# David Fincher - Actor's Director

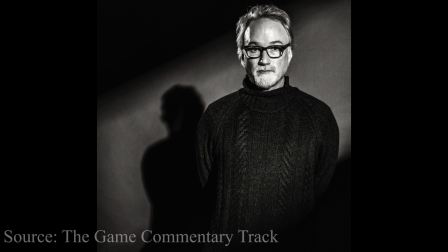As the man himself puts it, I don't think anybody in the world has more respect for actors than I do. I mean, I think they're incredibly valuable at helping you tell a story. But actors don't tell a story. Actors aren't the story. The character is not the story. The character is one of the people in the story.
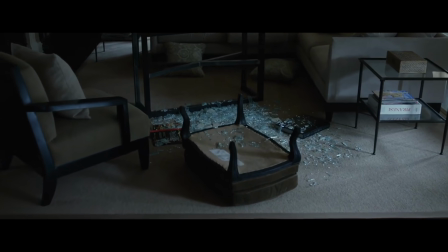The engine driving his films is usually found in the plots. Whether it be the investigation of a serial killer, the creation of a website,
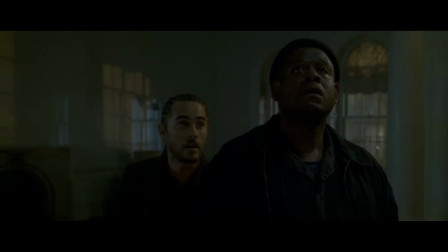the investigation of a serial killer, a mysterious game, a botched home invasion, and even the investigation of a serial killer.
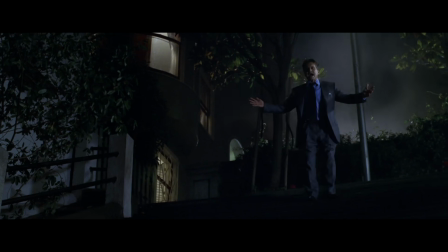That's not to say these movies aren't populated by interesting people, or that the performances are lacking,
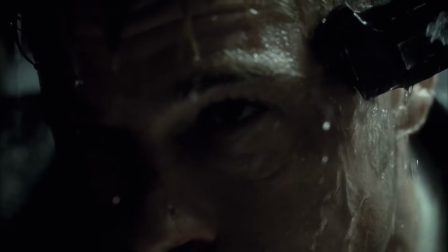just that they aren't the usual showcase for actors.
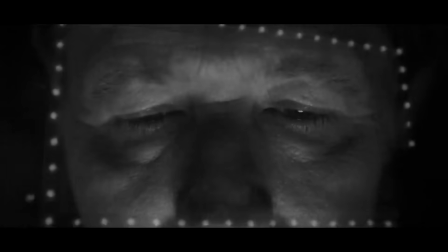Even the exceptions to the rule end up but not really being exceptions to the rule.
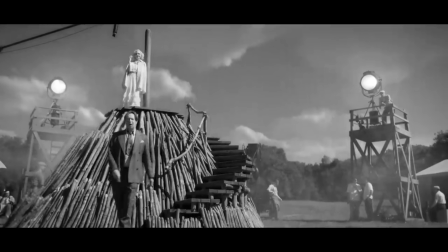Biopics tend to be the bread and butter for actors to flex their chops,
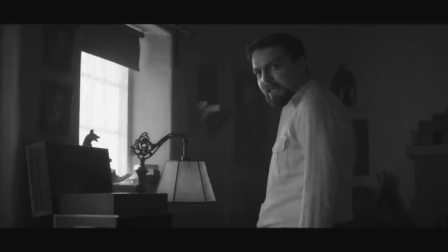but Manc keeps its focus specifically on the writing of Citizen Kane,
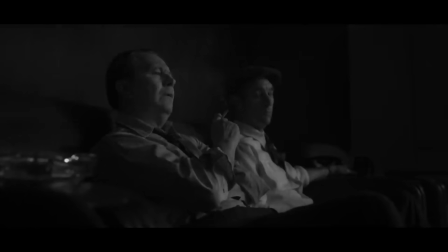with even the deviations informing that specific plotline.
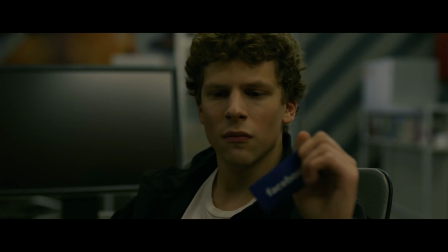Ditto for The Social Network, arguably a biopic of Mark Zuckerberg,
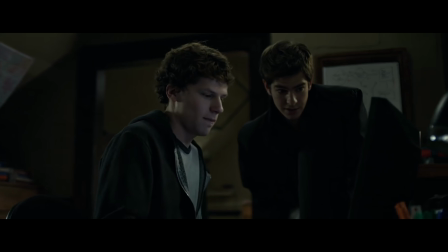but really concerned with a specific story within Mark's life which motivates the action of the plot.
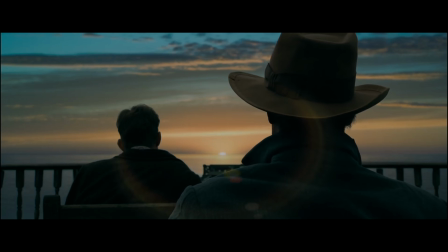The Curious Case of Benjamin Button is the least plot-heavy of Fincher's work and more about the birth-to-death experiences of the titular character,
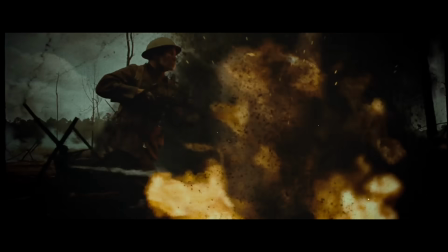but I wouldn't really call it an actor's movie either.
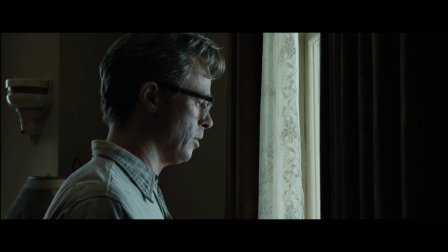Benjamin is a rather static character for most of the movie, and the performance is a composite of Brad Pitt,
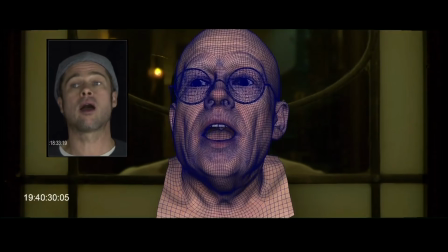multiple body actors, and extensive digital effects. No one of these performers carry the show alone.
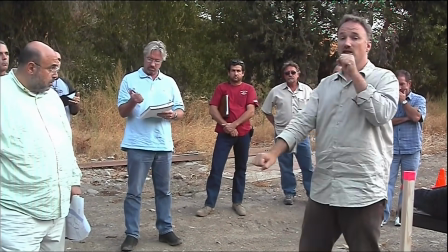What's more, Fincher's style of directing is antithetical to the expectations of actors-directors.
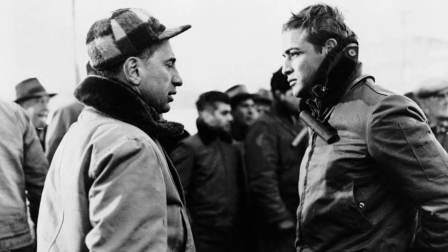We tend to credit actors-directors for their ability to work intimately with the performer,
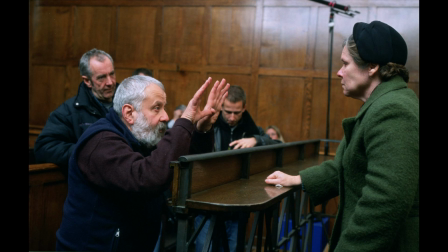co-developing the psychological motivations and interiority of a character,
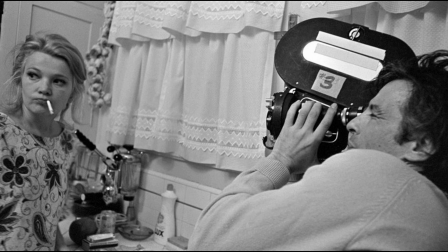providing context for an actor to dig deep within themselves and find the person they are playing.
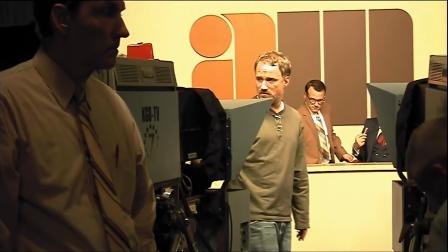And that's not what Fincher does.
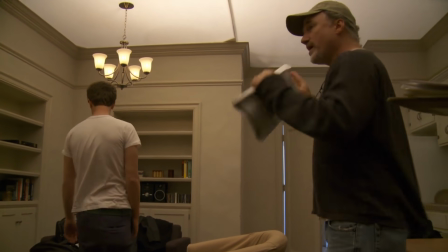Fincher's on-set direction is less concerned with intimacy with the actor than it is getting the scene right.
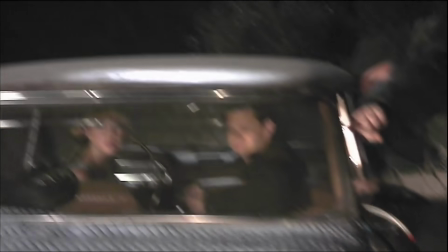The focus is on the exteriors.
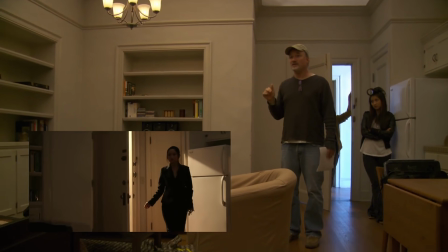How dialogue is delivered, how a scene is blocked, how an actor looks, the gestures and facial tics of a performer.
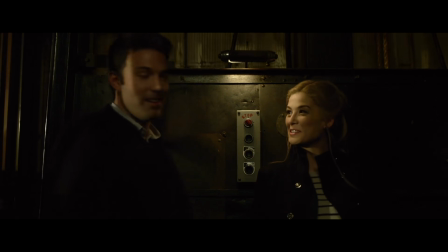These are the details the director fixates on when discussing performances in his movies.
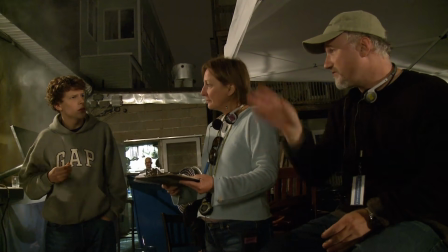Finding the character doesn't happen on the set, it happens in the casting.
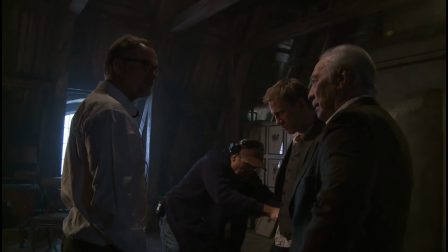Fincher's approach to actors draws more from Alfred Hitchcock than Elia Kazan,
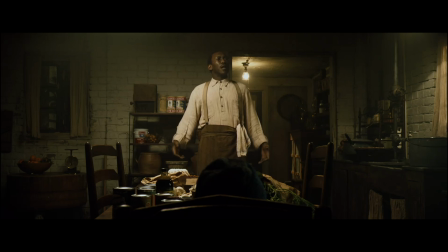where hiring the person with the right physicality and presence is key for unlocking the character.
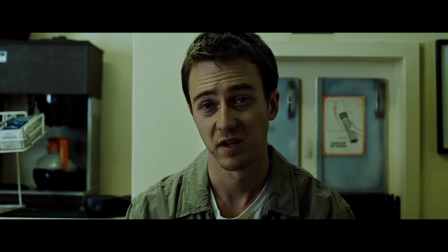Actors are not tabula razas that the audience can project anything onto,
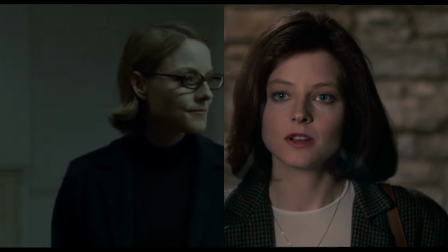but bring with them existing energies and preconceptions.
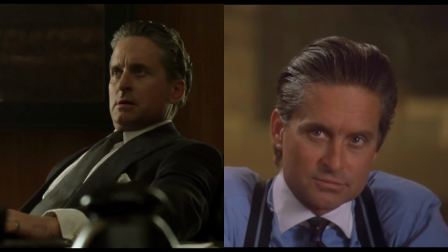born from their other roles and their own innate qualities as people.
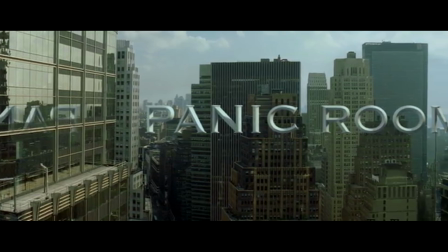Fincher discusses this at length in his commentary for Panic Room.
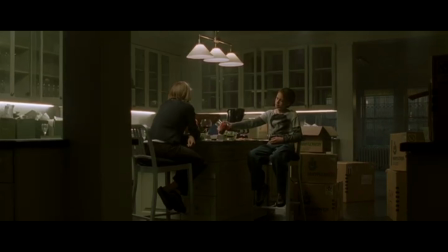I think casting's a big part of the job in that there are certain tangible
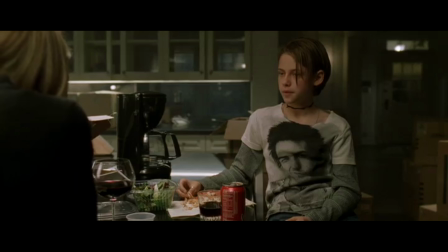things that an actor as a human brings to a role.
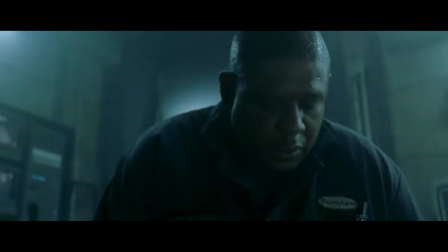I think that Forrest would have a hard time playing somebody who is evil.
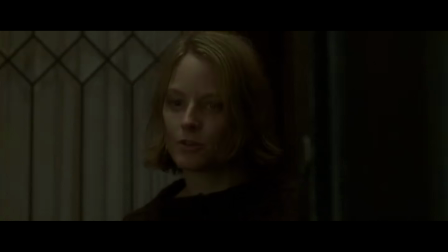He genuinely doesn't have that. Jodie Foster can play a lot of things. Stupid ain't one of them.
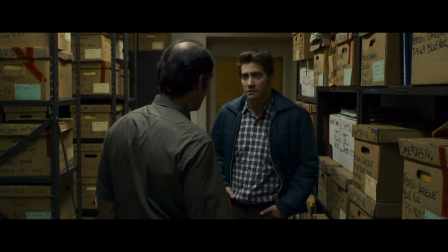Cast roles according to the strengths of the actor.
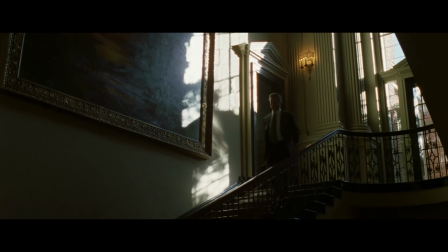Need a middle-aged rich guy who exudes wealth to be a sleaze yet charismatic enough that the audience will still root for him?
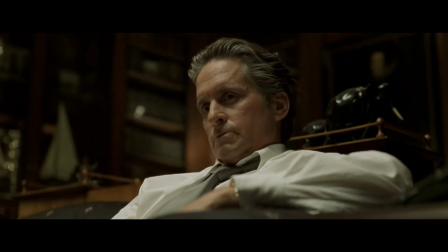Call Michael Douglas.
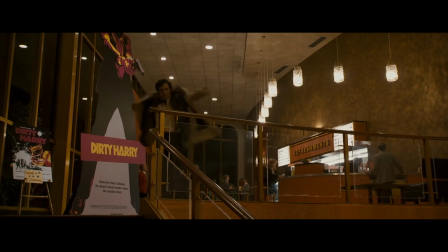Trying to demystify the super cop image of a real-life police officer and capture a warmer, quieter sense of decency?
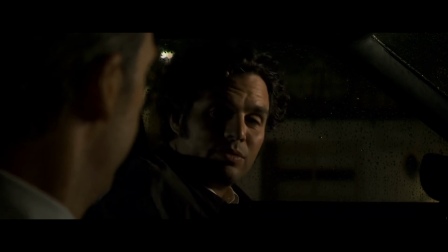Get Mark Ruffalo. The guy is really good at playing a humble yet dignified everyman.